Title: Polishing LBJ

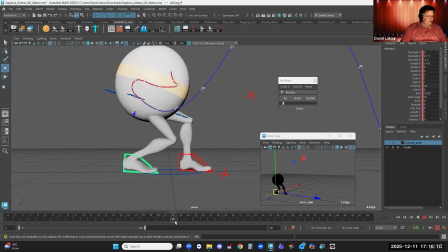(28:48)
Yeah, it comes across really beautifully. The sort of the turned in knees, the kind of the hesitancy works really nicely. So all I want to do now is I'm just going to use the same trick. I'm going to take my BH Ghost here, and let's go like this.
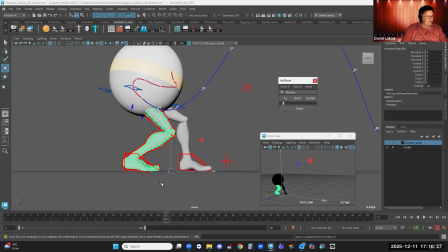(29:04)
Here I'll add selected meshes, Ghost, and I just want to make sure that this key here, see how his foot is sliding back.
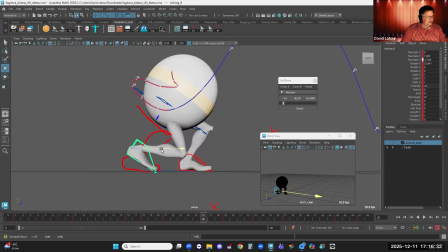(29:12)
So I'm just going to keep that, lined up with here.
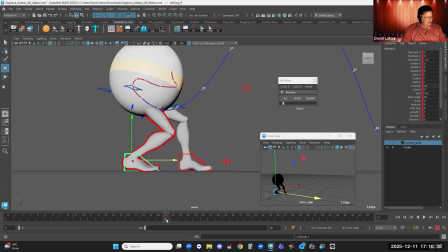(29:16)
And probably my inclination is do it like this, where I go middle mouse drag, S key, and
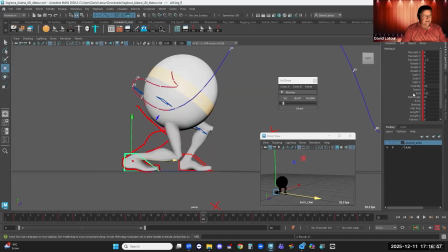(29:25)
instead of the foot sliding back, I'm going to do this. I'm going to use that foot roll attribute again, like this, because you can see it actually starts to turn up the toe. I will just a rig error that you can see how his foot was kind of lifting off the controller there, but that'll make it look like he's pivoting on his toe, but also um,
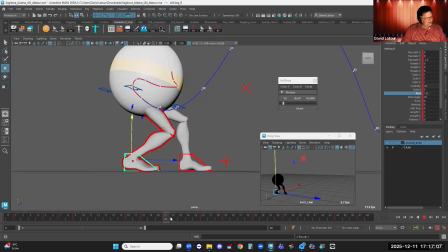(29:46)
bending at the foot a little bit. And let's see how that looks. Yeah, there we go. Keeps his foot from sliding backwards is what we want. Okay, Bastal.
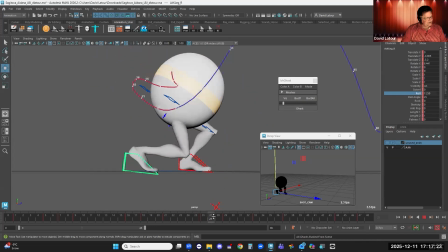(30:01)
There's that step, prepping for the jump. And here we got the push off. I'm going to take this pose here, S key.
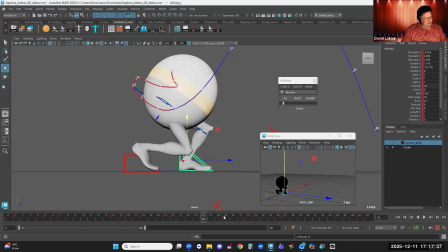(30:14)
Likewise, this one, I'm going to middle mouse drag, S key, and I'm just going to use a little bit of foot roll on him instead.
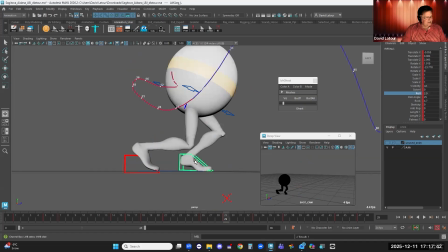(30:21)
And you'll see how it makes the feet look like they're really stuck to the ground.
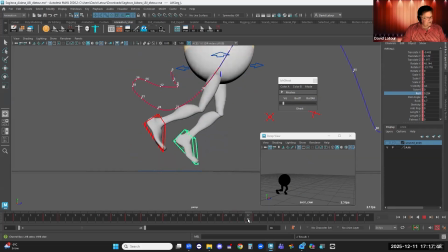(30:26)
I'm going to go 1, 2, 3, probably 2 frames.
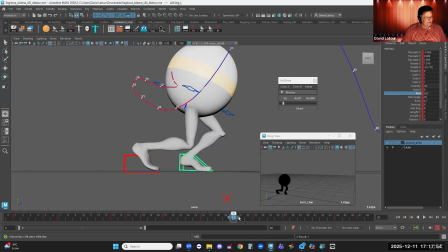(30:32)
So I'm just going to take this key and I'm going to move it 1, 2. So he stays on the ground longer. Let's see if I can do 3. Close, but not quite. So I'm going to have to move him back 1, 1, 2. So there he's sticking on the ground, and I'm going to actually take that, roll him back off on it a little bit.
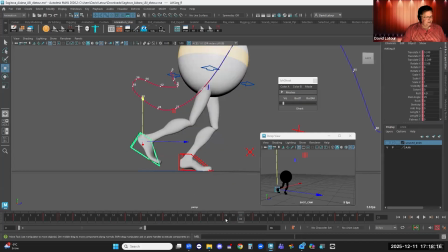(30:54)
Because I want to get that sense that the foot is pushing off. Likewise, this one here, I'm going to move it 1, 2. Move it back 1. There we go.
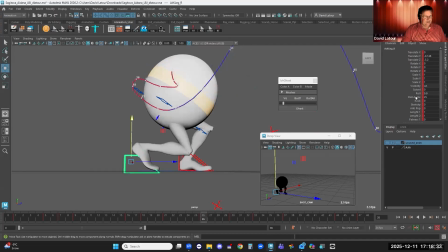(31:12)
And then back off on this roll here.
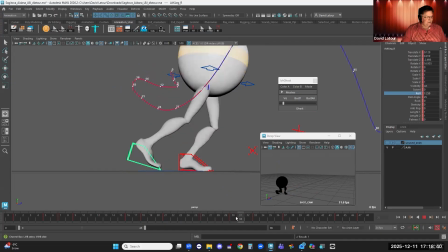And that's my maximum roll. So I'm going to do like this.
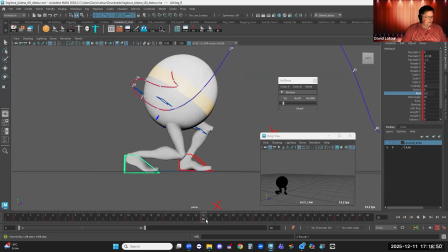Take you up out of the ground just a teensy bit. There we go.
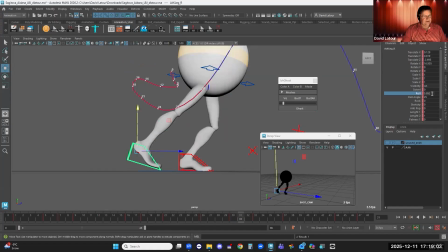(31:42)
This is where I'll probably have to, I'm going to zero out the roll, translate the foot up like this, rotate it down. And this is where that BH Ghost is also very useful, because I want to essentially do something like this.
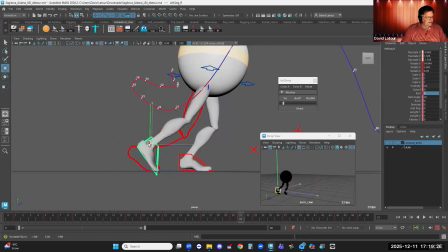(32:05)
Where the leg is extended, but not hyperextended. So it looks like it's pushing off. Step here for a second. That nice strong push off. Looking at my,
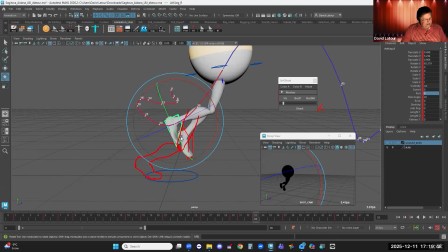(32:27)
and here I'm going to just delay this foot a little bit. So I'm going to go like this, pull it back. And my goal is just to get that nice stretch pose to read for a couple of frames.
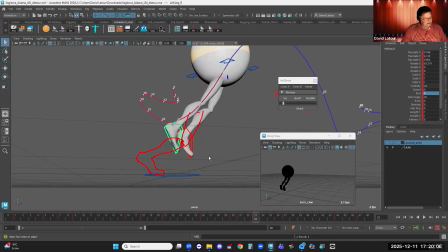(32:43)
So we get that really strong push with the legs. This foot here, I'm going to go back here for a second.